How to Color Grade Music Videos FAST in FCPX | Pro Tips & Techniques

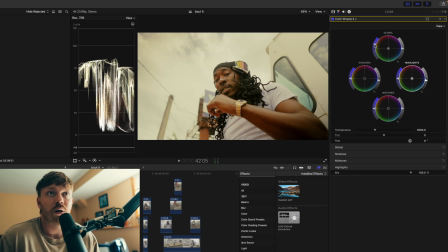244s
I want to generally boost contrast just a little bit, and I want to make it warm. This is like an industrial setting, so like having this kind of warm, almost like the Mexico look.
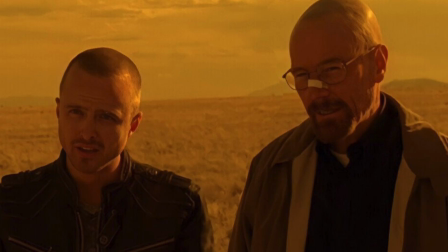258s
If you watch like Breaking Bad or something, it's always like super kind of yellow and hot looking. That's what Mexico is apparently to TV color graders.
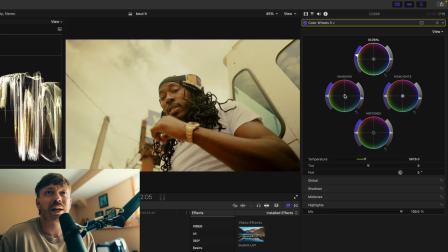269s
So we'll turn up that temperature a little bit, and I want to get a little bit more of that green tinge in the lows. And then maybe a little bit more yellow in the highs. I'll put some blues in the mids to kind of counterbalance all that.
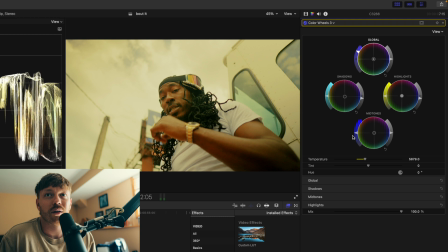291s
See if I boost that, pull down the lows. And I like that. It's that easy. get a color grade.
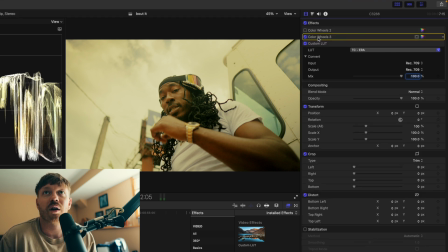301s
All you need is a LUT. This is Era from Tropic Color, and this color wheels here. Put that on there. It's a quick way to grade your music video footage. Okay, so I taught you how to technically do it, but before you go out to Final Cut Pro, check this out. The one thing that I would really stress when color grading is understanding what your color is saying about the story. So even though we don't really conceptualize story with like a hip hop music video, it is saying something. Like all the scenes say something. The edits say something. His movements say something. There is some sort of story being told. And we could break down other music videos, but just the fact that you want to watch it all, there's something being portrayed in these videos, right? So in this one in particular, now it's an industrial setting.
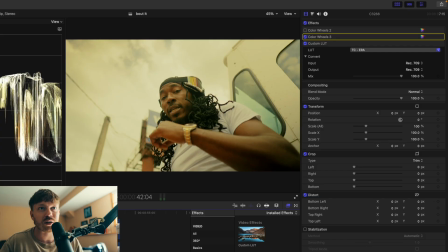353s
He has, some luxury items on. It's probably something nicer than a Rolex, if I remember correctly. I know his shoes are like $650 shoes. So like there's this dichotomy of luxury in an industrial setting or in an urban environment.
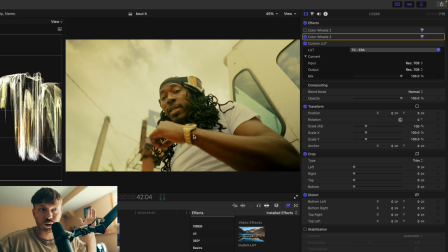372s
Super common in hip hop, and super like palatable as well. So to pair with that, like what colors would I associate with that? And that's why, going back to the Mexico thing, like these color graders have a certain look for what Mexico looks like, even though that is nothing like Mexico.
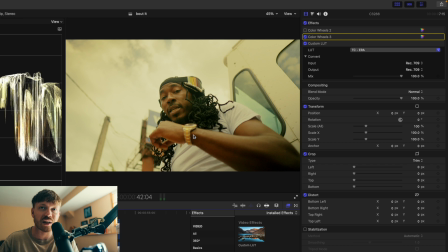390s
It's just something that we associate. The warmth of the colors with the heat, like those yellow tones, it must be hot out, which must be Mexico. That's kind of the only thing that's indicative of that color grade. So with that, what are we looking for here? I kind of want a little bit more contrast,
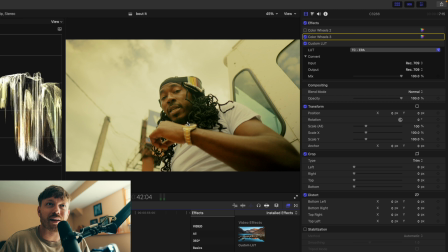408s
something really like that punches through, that allows kind of like this luxury look to punch through in like a more dilapidated environment. I want something really clean. I want something really, really polished, because I think that balances out these things we're looking at.
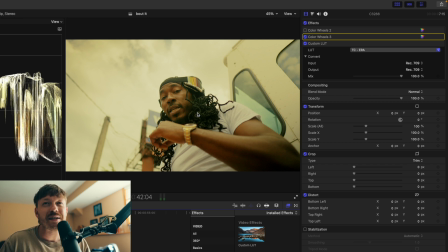425s
I also do want like that kind of heat look that you get in the Mexico. That's why I push the yellows and the warmth here a little bit, almost like the heat of summer kind of feel. You could also argue that you should do it cool if I pulled it like this.
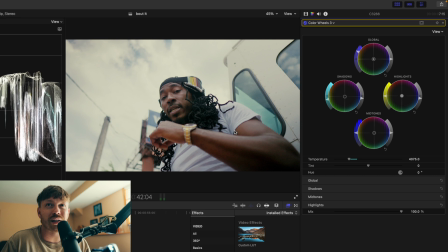447s
But honestly, his skin tones are so warm. This just looks like a kind of like a commercial to me. It like feels super flat. It's cinematically works, but it's more like a I don't know, something else.
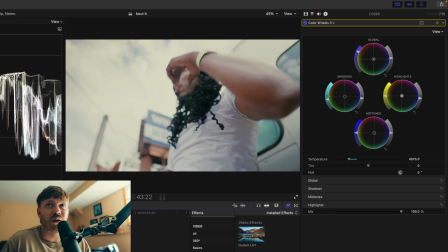462s
It doesn't say the same thing. So that's why I prefer this look.
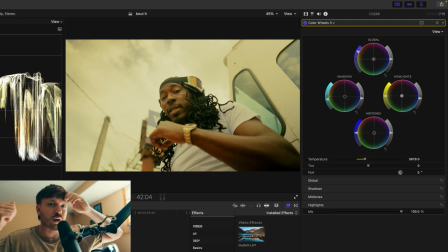468s
Anyway, you have any questions? Do you think I'm crazy? Do you think this looks good? Do you think whatever? Let me know in the comments. I'll see you on the next one.